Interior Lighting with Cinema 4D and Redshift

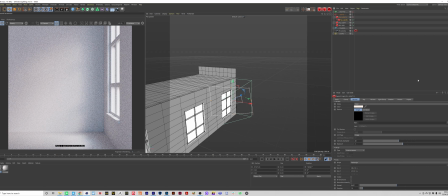Another quick tip, I think this is the third one. The window should always be the brightest area of your scene. If you just look at a window in real life, or you look at photographs of interiors,
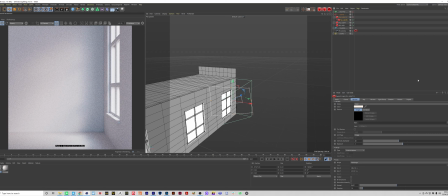the window is always the brightest area, and that's because the sun is pretty much the brightest element on Earth. If you study photographs, you'll see how the window is always slightly blown out, and we can achieve that through post effects like bloom and streak. But you can already see how the window is the brightest area of this render.
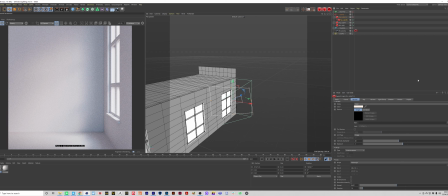And that is something you do want to keep in mind. You don't want the window to be darker than any other area in the scene, because then it's just going to look unrealistic. Like, even if the rest of the scene looks really good, our brains just know that the window is always the brightest source.
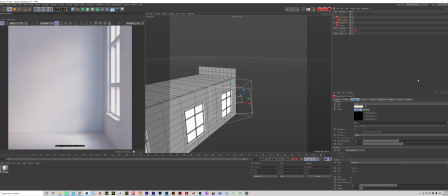So just another quick tip, that's the third one. God, this tutorial is packed full of goodness. But you can see now that the kind of render view has denoised it a little bit, that those lights are working really well. They're very subtle, they're just nice kind of soft lights on the floor and on the back wall,
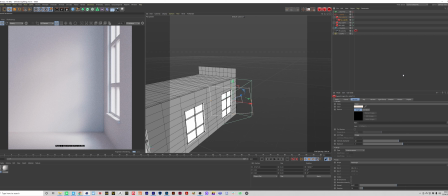and we are getting a nice shift between those cooler and those warmer tones because we have dialed in that kind of detail into the area lights.
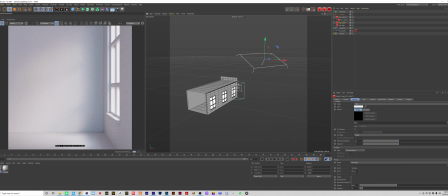So just as a reminder, our big light up here has a slightly cooler tone,
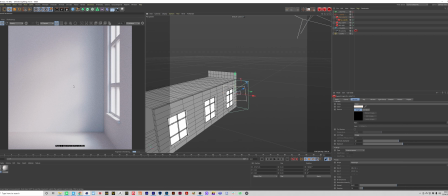whilst our smaller light down here, which is projecting this light onto the back wall, has a slightly warmer tone. So we're getting that nice split in color, which is helping to add a bit more detail to our piece. So the final light, I know we're nearly there already, simple as that really.
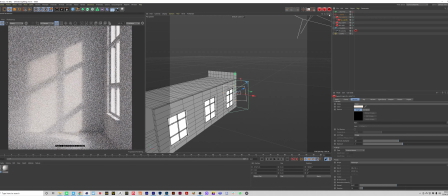The final light is this super small light down here, so I'm going to turn them all off.
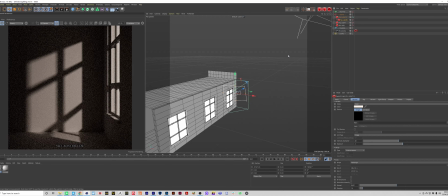Like I said, I like to solo my lights out. This small light here, so I'm actually just going to hide the others so I can kind of show you clearer what's going on. That's definitely not supposed to happen. There we go. Okay, so this is a super small light.
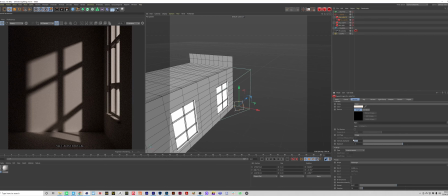You can see it's tiny. It's got a crazy intensity multiplier of 1,000, and that's to compensate for how small this area light is,
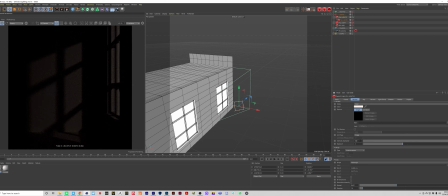because if I was to leave it at 100, which is the default, look how dark that is. If I was to turn on all the other lights right now, that would not even make a scrap of difference.
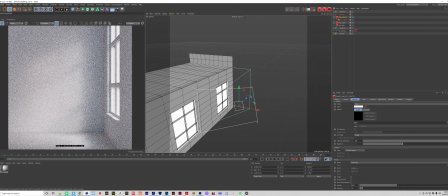Like, you can see maybe it's a little bit warmer, you can see it very, very slightly, but compare it to when I put it up to 1000 intensity multiplier, that becomes a really prominent light source in our scene, which just helps to add that extra level of detail. And look how nice that looks with all the area lights on.
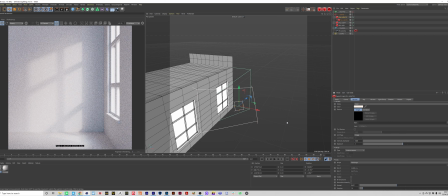I promise you, if we were to just use a HDR, not only would we have less control over how sharp, how diffused all the lights are, but we're not going to get as a buttery smooth result as what we've got right here.
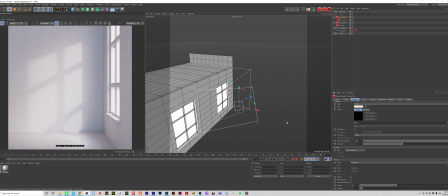And we're not able to dial in those differences in colors. We're just missing out on a lot of detail which we can dial in using these area lights. Now, there's going to be people that tell me, and you know, it is true to a sense, that this isn't the correct way of lighting your scene.
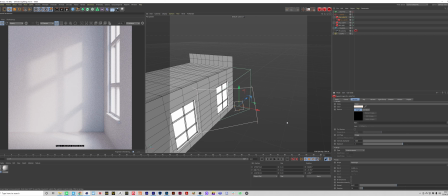You should stick to trying to do it as physically accurate as possible, but this is CG, this is 3D, right? We're in a whole different realm right now. This isn't real life. We can stylize it as much as we want.
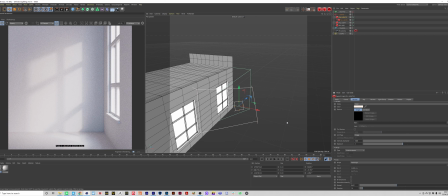We can break the rules. We can use whatever techniques we need to use to get the job done. And this is a technique which I think works great.
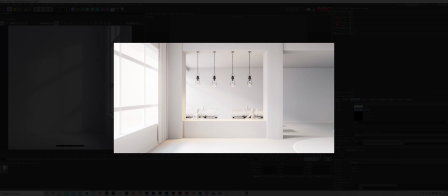Now, the example I put on my story, which maybe I'll put on the video, it was quite a big scene, and using just a HDR wasn't giving me the result I needed. It wasn't filling the room. So adding these extra area lights really helped me to get the illumination I needed.
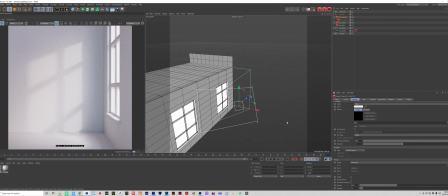And you can see just from using these area lights, we've got a really nicely lit room.
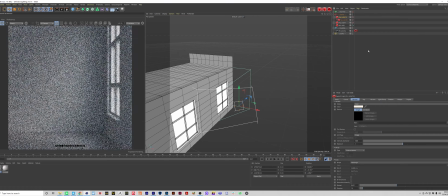If I was to go back to the HDR, like, it's a pretty bright HDR, don't get me wrong, but it just looks really flat.
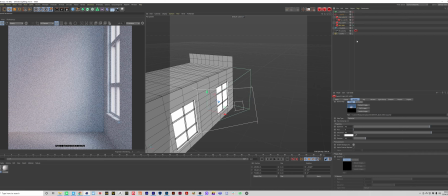Like, if we had a really contrasted HDR, it probably still would give a bit of fall off in the corners.
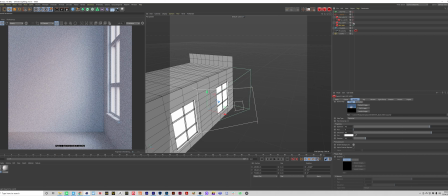It wouldn't be evenly lit, whereas we have that really nice base with the HDR, which has given us quite an even lighting throughout, and then we're able to dial in that interesting lighting through the area lights.
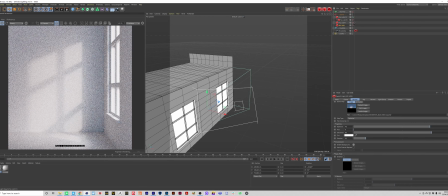So I went off on a bit of a tangent there, but back to this small light here.
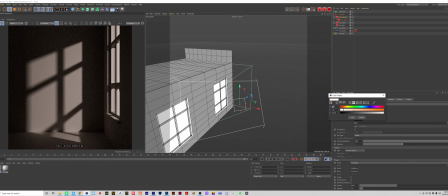We've got a 1000 multiplier. Again, we're keeping this quite warm because we want it to match the softer light which we have on the back wall, which also has this warm tone to it, because we kind of want these two to blend together,
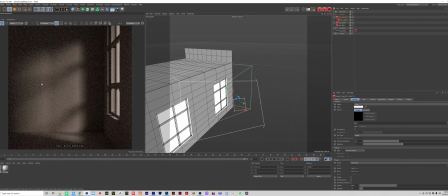because basically what this softer one is doing here is helping to kind of diffuse this harsher one. So if we were to turn that off, we now have this quite harsh result,
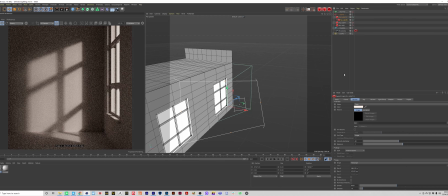whereas when we turn this on, we have a bit more spill around the edges of that light source.
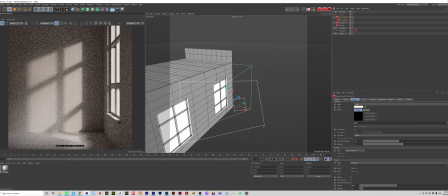And then when we combine that with the fill light on the floor, we just get a really nice soft dreamy look. And you can see that contrast between that warm and that cool.
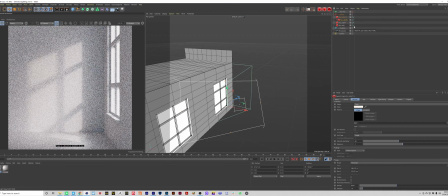Mix it with a HDR, boom, we got a really nice soft dreamy light setup.
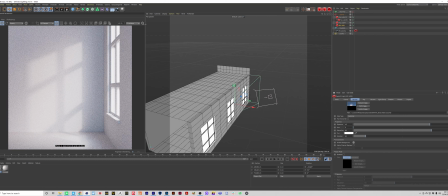So the finishing touches for this scene would be to kind of go into post effects here,
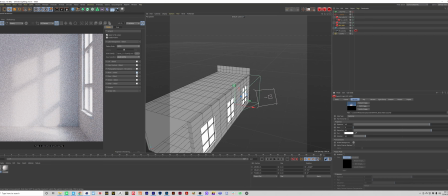and like I said, if you look at photographs of a window, it's going to be all kind of like blown out. It's going to look like it's glowing almost because of how bright the sun is. So we can use something called bloom, which you can't really see too much,
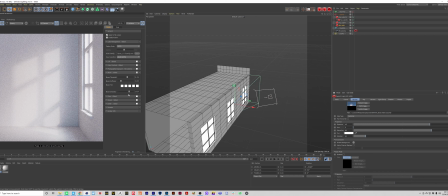but if I was to like crank out the intensity like all the way, you can see how it's affecting that window, and it's kind of adding a little bit of glow to it. And we can turn down the threshold, and you can see how that determines how bright an area needs to be before it's affected by the bloom.
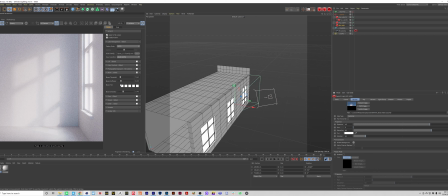So I wanted it just to affect the window, because if I go too low, it starts to affect the light on the back wall. So I don't think I can undo this. So let's just get that right. So that's a super subtle effect just to kind of add an extra level of detail.
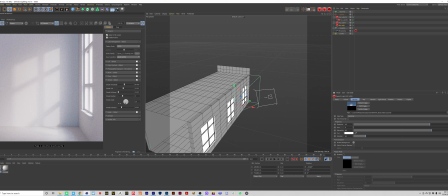And then we can combine this with a streak, which again, super subtle, but just helps to add a little bit more glow to it. You can see it kind of at the bottom of the window, starts to blow it out a little bit. And we can turn down the threshold so it kind of like captures the edges.
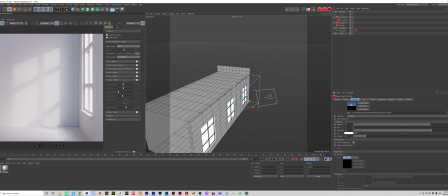And I'll just turn that on and off to make sure it's not affecting anything else. It looks like it's all good. And then we can turn on our photographic exposure. So now you can see that bloom and that streak is really apparent. So I'm just going to turn that down. There we go.
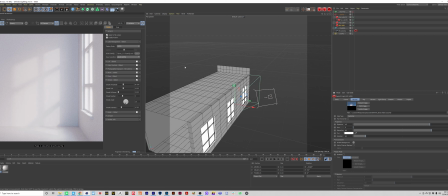It doesn't need to be anything crazy. So the photographic exposure can be controlled through the camera. So if we go to our Redshift camera tag, go to exposure and then enable it. And basically this now takes into account like actual camera settings.
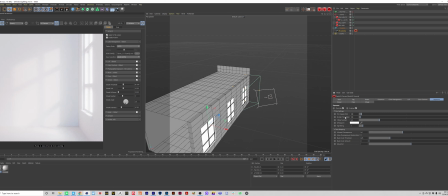So I could decrease the shutter time ratio, and that's going to brighten the image, or I could increase it back to 200.
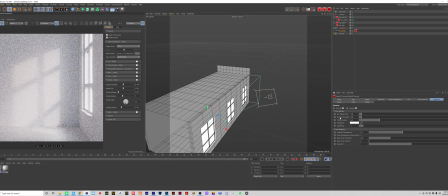It's going to darken it, because that basically is how much light the camera is letting into the sensor. We then have the f-stop, which is to do with aperture, which is important when you're using depth of field. Probably not as much in Redshift because you have the bokeh tab for that,
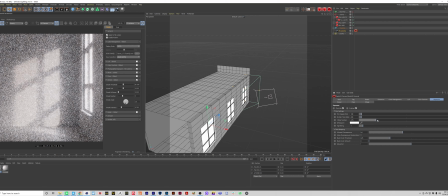but you can basically affect how much light is coming in through using this as well. And then we have allowed overexposure. Now this is actually really handy, because if I crank this up to 1, you can see The back wall is super bright, so is the window.
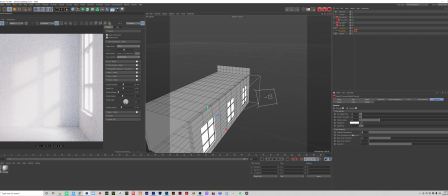Basically, this is going to tone down how bright or how overexposed your image can get.
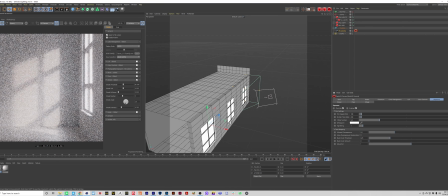So I like to set this like 0.2, 0.3. You don't want to go too low because then you're not going to get any whites at all. It's going to be a very flat image like you can see here. If I just kind of uncheck it and check it, you can see it takes out all the contrast of the image, which is not what we want.
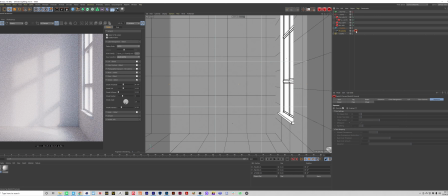So I'm going to crank that back up
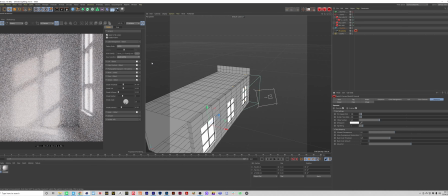to 0.3, which will give us those lovely glowing window.
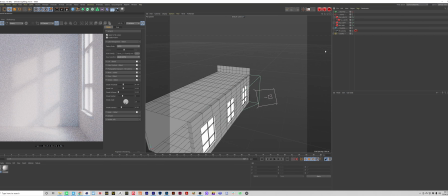And I think that's pretty much it.